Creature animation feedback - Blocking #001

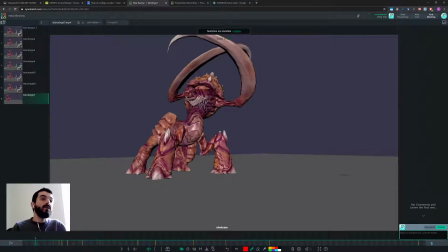(4:04)
Any movement you give the audience is a clue of what you're about to go next, where you're about to go next, or what you're about to do next. Right now, if you add something that looks like an anticipation on the opposite side, you're about to tell the audience, look, I'm about to do something.
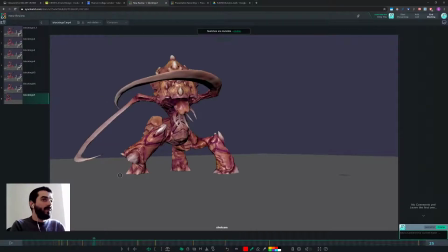(4:21)
And then we go there, and now it's not true, we're not about to do something, I'm just going down, and then I'm about to do something again. So I think in there, it's a bit confusing. The other thing is, you do this mega anticipation with this claw,
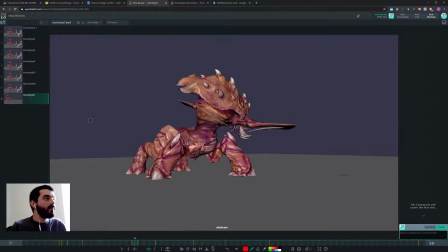(4:35)
and then in the action pose, we don't even see the claw anymore. And the feeling we have is that the hit was delivered by the right arm,
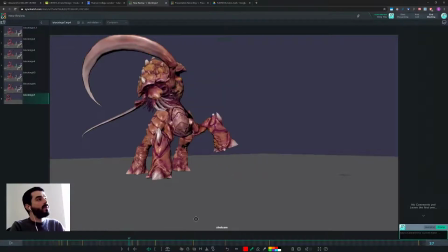(4:44)
which is a bit bizarre because you anticipated so hard with the left one. So I think you need to decide what is it that you want to tell us here, because right now we miss the attack.
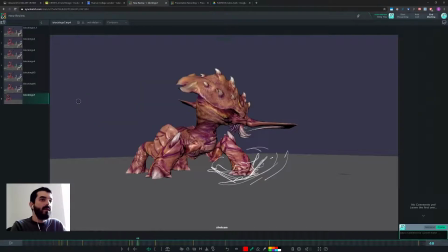(4:54)
If you want to tell us the
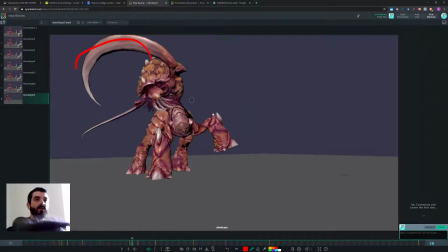(4:58)
If it's a double attack like swing and swing, then we need to see swing and swing.
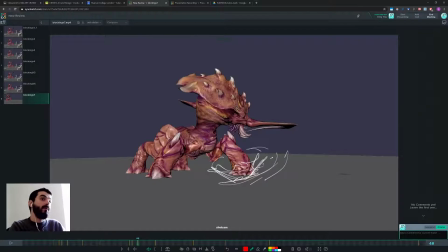(5:04)
We need to see the poses for that. If it's a single attack with this guy, then we need to see the left arm emerging from the silhouette so that we know what's going on. And we also need to have a breakdown between these two poses to describe the arc of this swing, because right now we don't have that.
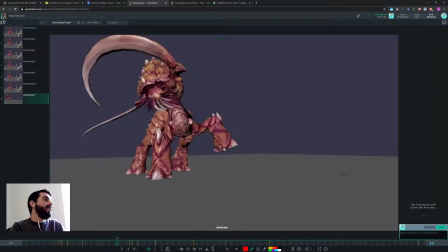(5:22)
Oh, I see what's going on in here. Yeah, the thing in here is that since we couldn't track this arm, you see we cannot track it, then when you take it out here, to us it doesn't mean much, because we couldn't track it, so we don't know what we're looking at anymore.
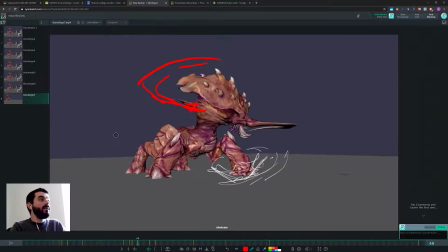(5:40)
So I think you would be much better off if you showed a clear silhouette in here already. Then in here you have one of those moments you normally have where you start moving a control alone.
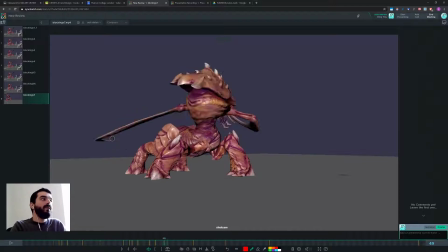(5:55)
Look at the chest and the arm, but there's no story reason for you to do that. So my suggestion is, if you don't know why you need that movement, you just remove it, okay?
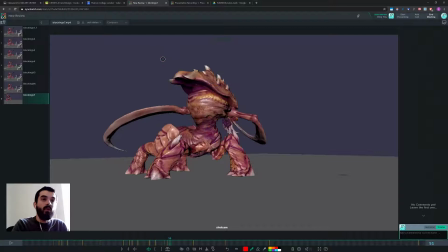(6:10)
Just remove that pose. Then think about why you need a pose, and then you only put down a pose if you need it. And certainly do not move a single control like this without having the rest of the body take part into it.
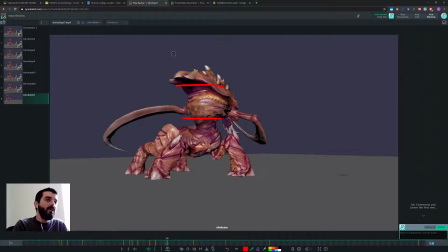(6:25)
I mean, if this were extremely limited cartoon animation, I would understand, but this much chest rotation going forward or backward in here, I don't know what's that for, because the motion was swinging this way,
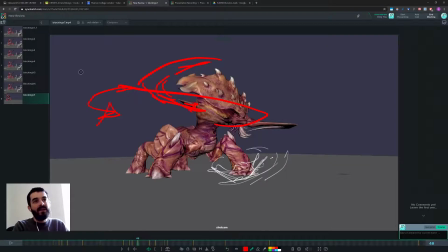(6:42)
right? Was swinging this way. So if anything, the chest should twist, it shouldn't pitch forward.
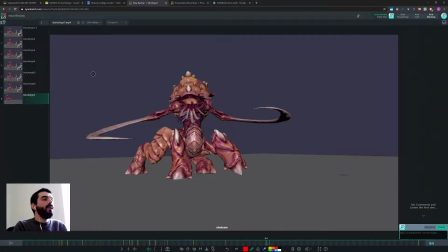(6:56)
Again, in here we open up. I'm not quite sure why we open up this way, and then we lose the silhouette of the left arm. I don't know why.
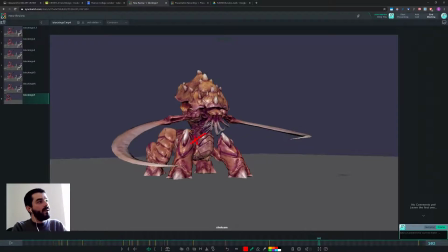(7:17)
And then you have a pose in which only the body moves down, see, while the clothes are completely immobile. So again, this is one of your moments that you don't want to have. Decide what's going on in here, and then don't just move a single control. And then we have the anticipation, which I think could work.
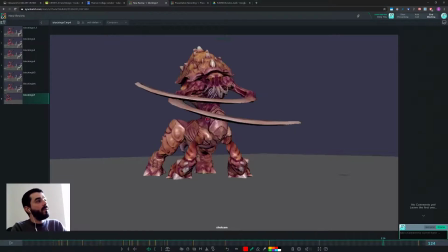(7:38)
I think probably this pose in here, you have a 1, 2, 4, would probably work better if the body was a bit more leaning forward, so that it's already pushing forward.
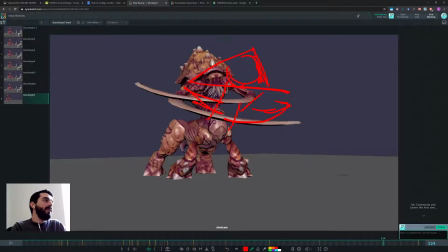(7:52)
In here it feels like the body is pushing up, but the upper spine is pushing back, if you see what I mean, while you are definitely pushing forward. So I would just go forward there with the upper spine.